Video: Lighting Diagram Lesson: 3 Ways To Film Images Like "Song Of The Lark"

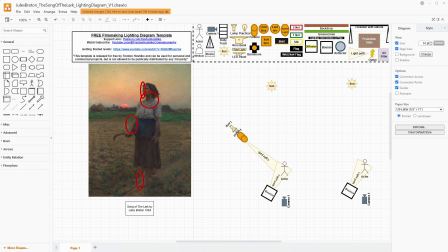Put some orange gels on that to make it really orange to match the color of the sun. And you're going to have something that is a little bit more dynamic and just once again be bringing up that exposure. That light could even, if she's walking, peek over onto her other arm as maybe it swings forward as she walks.
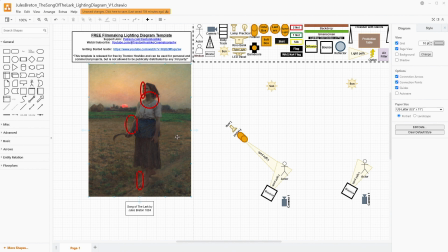From the story of this painting, the idea is that she's been working in the field with her hand scythe and she's kind of standing up and pausing to listen. So maybe she's not walking, but maybe she starts crouched and we raise with her into the light.
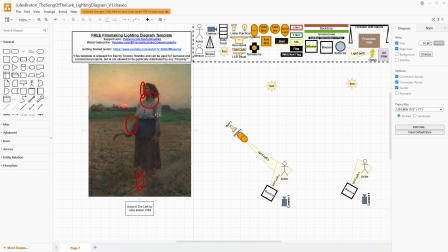That's definitely possible also. And that would be then a way to add a little bit more light to our scene. And then we could actually have some more bounce on this side that's opposite of the Fresnel and just be kicking a little bit more of that back into this shadow side.
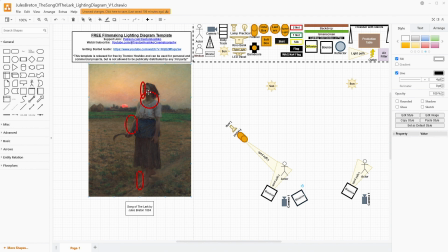This light might also help with making sure that we have enough of that shadow on the far left side, because the entirety of her is in shadow, but the place where we are kind of seeing the most is on the left side of her neck,
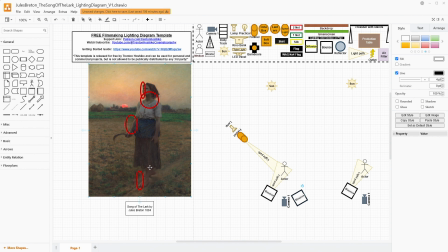underneath her arm on the left side, and behind her ankles, opposite of the sun. So this is really a way that you could do it as well. And it's not still all that expensive. You do need a light and a Fresnel that are, kind of powerful,
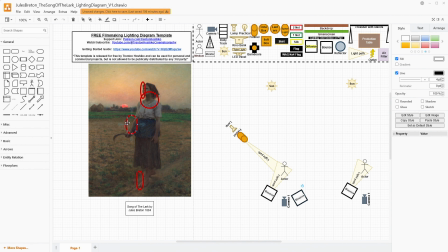battery operated because you're outside unless you're using a generator, but that's going to raise your costs a whole lot. And you need two bounces. Now the bounces for any of these could be a 5-in-1 reflector, and it has a white side and you're just bouncing that light off the white side. They could be 4x4 silks. They could be large beadboard.
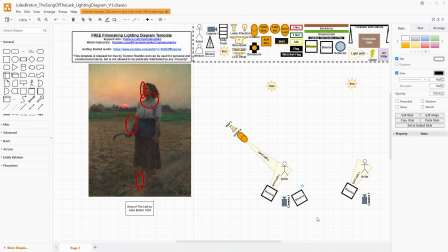There's lots of different options you have here, but personally, I would go with pretty much the largest 5-in-1 bounce that you can get your hands on. I would also probably, and this is, abstracting the light and the scene just a little bit,
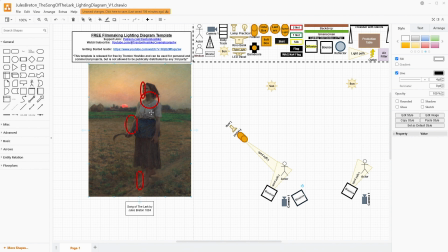raise it up so that it comes down at an angle onto her face and to her collarbone just a tiny bit. You will have to play with how the sun is. And this is definitely one of those things where you're using the sun. You have no control over the sun.
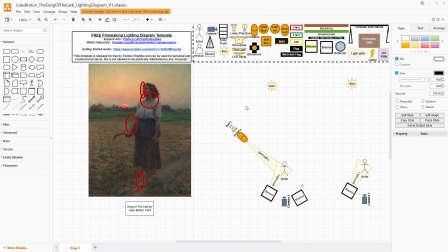So that means you're going to have to plan well, do the little fist trick. You got about 15 minutes per fist at the angle of the sun. So, plan to make sure that you can get the shot in the way that you need it to be and shoot it several times.
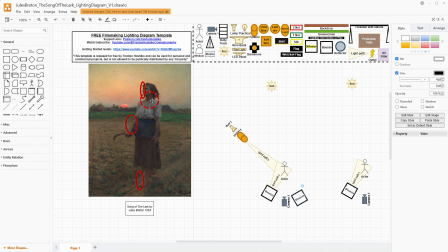Do it when it's a little bit higher up so that you have something that's a backup. And then when it gets really low in the sky, right on the horizon, it will be the dimmest. So then you can maybe even raise up your ISO a little bit, bring that bounce a little bit closer, and have a little bit more of a balanced image. But if you have an hour to shoot this one shot,
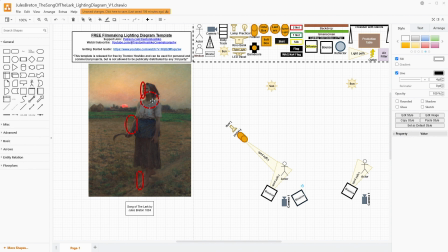you might want to shoot it over and over again so that you have some options, especially when you take it into the grade and you want to make sure it matches with other things. So kind of the last option I'm going to talk about here is definitely a little bit bigger.
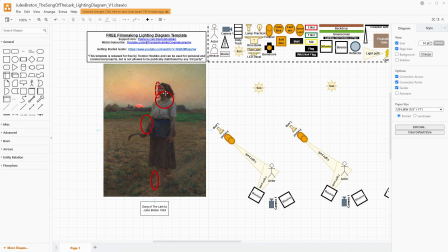What you could do to replicate in particular the light falling on her face downwards would be to, instead of having a bounce here, we're going to actually replace it with a large sheet of diffusion, probably a 12 by, to really get it soft.
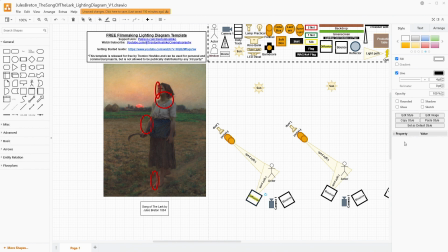And then we're going to raise that up above her on 2 stands, and we're going to have a light that passes through this, and this would have to be a bright light because in this case, you are competing with the sun at least a little bit.
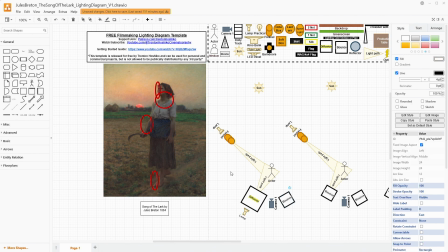And just have a really soft source that brings up those shadows overall, and it gets that look of her looking up towards the sky just a little bit. I mean, the sky bounces light all the time, so you can reasonably make this look natural depending exactly on how much clouds you have in the sky.
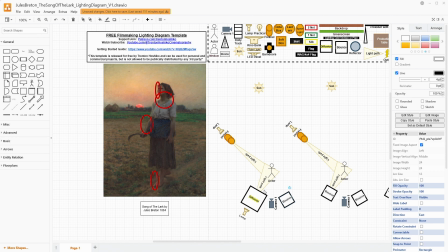If you have a completely cloudless day, this is going to look less natural. But also, is naturalism the thing that we inherently strive for with filmmaking?